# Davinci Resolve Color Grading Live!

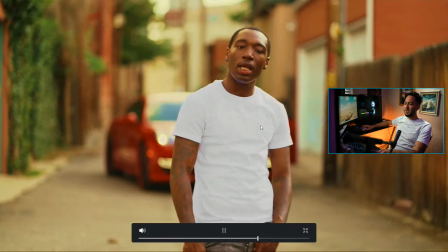86:08 There's still some on the side over here, but all that purple like weird stuff or whatever in the shirt, and give us a true white shirt, because this is not it.
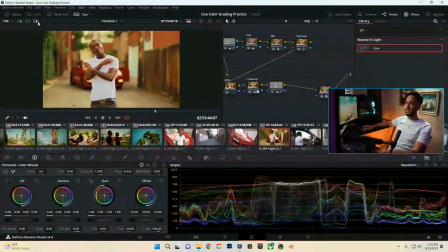86:16 You know, you don't want all that weird stuff in the footage, you know, and even now still there's some areas that are not in it.
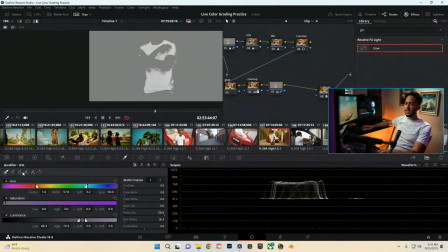86:22 So we can play the clip, we can see what it's looking like, and we can try to come in here and add more of that. But we don't want to really affect the outsides of the image, you know, as much. Just the shirt, so we're going to have to mess with that
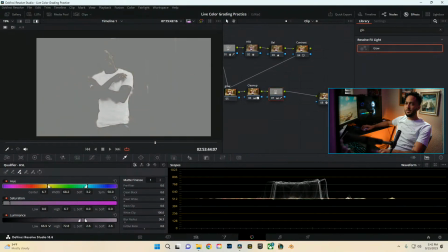86:40 in order to get it cleaned up. And we're just trying to get it as close as possible.
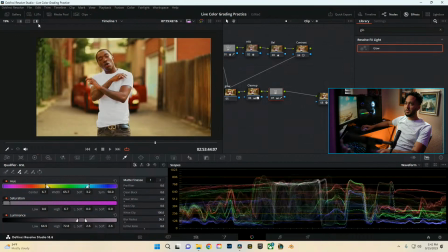86:46 Like I said, 8-bit camera, so we really don't have too much room to work with, but that's close, man.
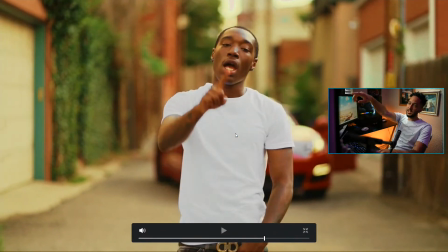86:53 I mean, there's still gonna be issues as far as like, you know, you can see it on his face a little bit, like it's like a little blue tinge or whatever,
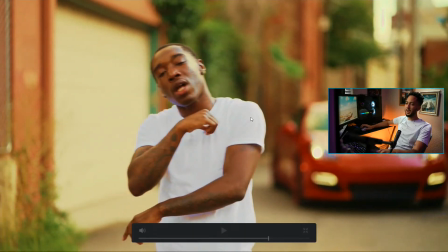86:59 you know, like in like bits of the shirt as he goes through that are more in the shadow areas. But with an 8-bit camera, it is very difficult to get it out.
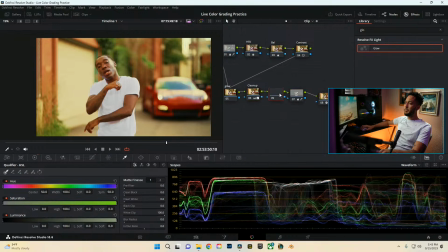87:06 Another way we could go about it would be to make a node. We could turn this one off for now. We can come into here. We can do our saturation, and we can actually select.
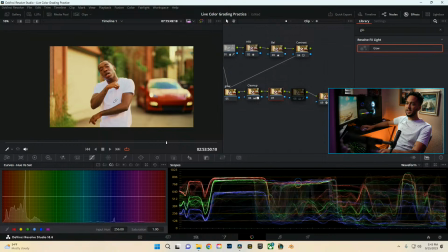87:16 So there's not much blues in the image, honestly. So what we can actually do is come into here. There's really no blue in the image, so we can actually come into here and lock off our section, and we can just drop the saturation in this area.
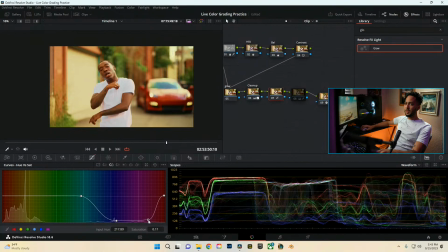87:37 And actually expand that more. And what we're doing virtually is just removing all the saturation out of it. Even that's not going to be good enough.
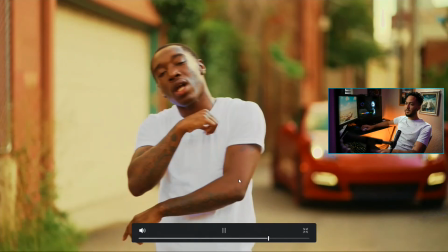87:52 Yeah, honestly, this is probably the best way of going about it. Just the qualifier, and then we're going to have to deal with whatever like things show up.
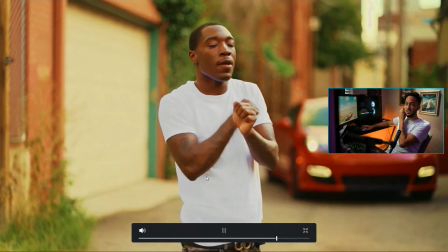87:58 Maybe just even be selective as far as like the scenes that you want to do like with it, or even if people notice it.
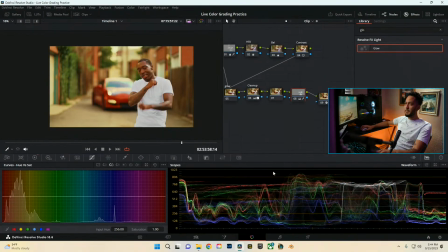88:03 I doubt it. They might not even notice it. And that's just more of a thing.
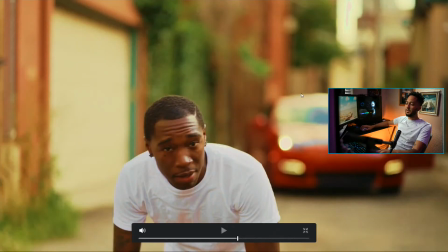88:08 But even looking at now too, yeah, so you gotta be careful, because like even this, the 8-bit footage is still picking up bits of the car, and we can't have that.
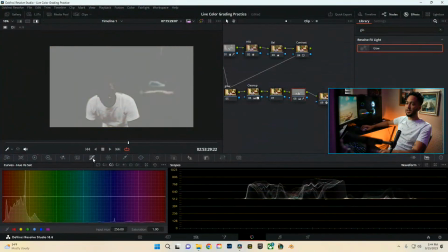88:16 We can't have bits of the car going out in saturation. So we can try to narrow down again, but it's just 8-bit footage. We won't spend too much time on it.
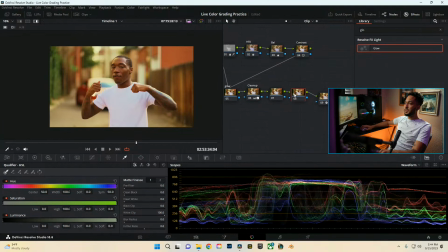88:32 It's alright. And sheesh. One thing we could even do. Let's see. Let's try to do this. Let's see. Clean up. We'll go into our log wheels again. Maybe take out some of the reds. Introduce more green. Nah, it's not working too good either.
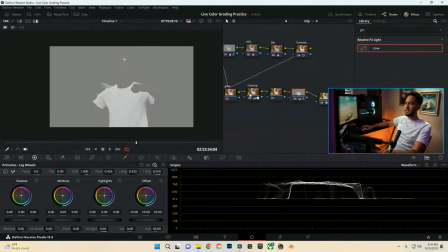88:53 Yeah, I don't know. Probably qualifier. That's honestly the best thing I could think of for it. Yeah, cool.
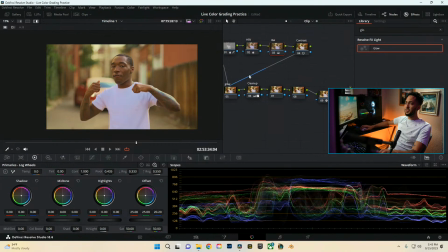89:00 So that's that shot here. One thing I do notice though too, balance-wise, it is just a little bit too warm or pinkish.
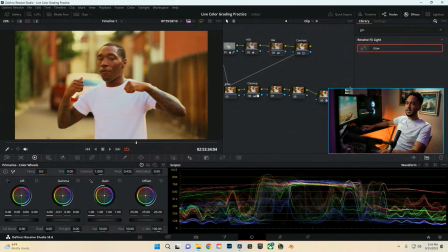89:06 So what we can go ahead and actually do is come into our midtones, take the red out of the midtones, just to try and balance it out more.
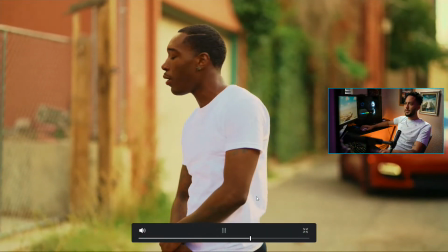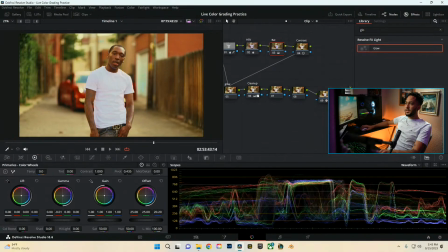89:22 Nice. Alright, that's pretty decent shot. So this is our color grade before and after.
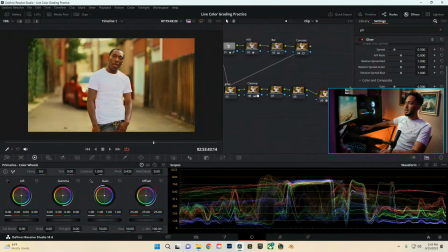89:28 Nothing too crazy as far as changes go. One thing I would probably do as well to add to it is, like I said, that radial
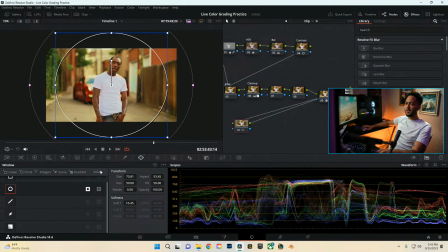89:38 gradient. That way we can try to isolate our subject and get more of a center viewer attention, you know what I'm saying? So we'll come into here, we'll change this.
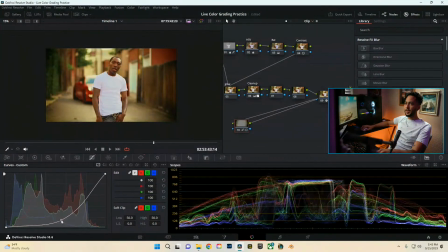89:53 Drag that down.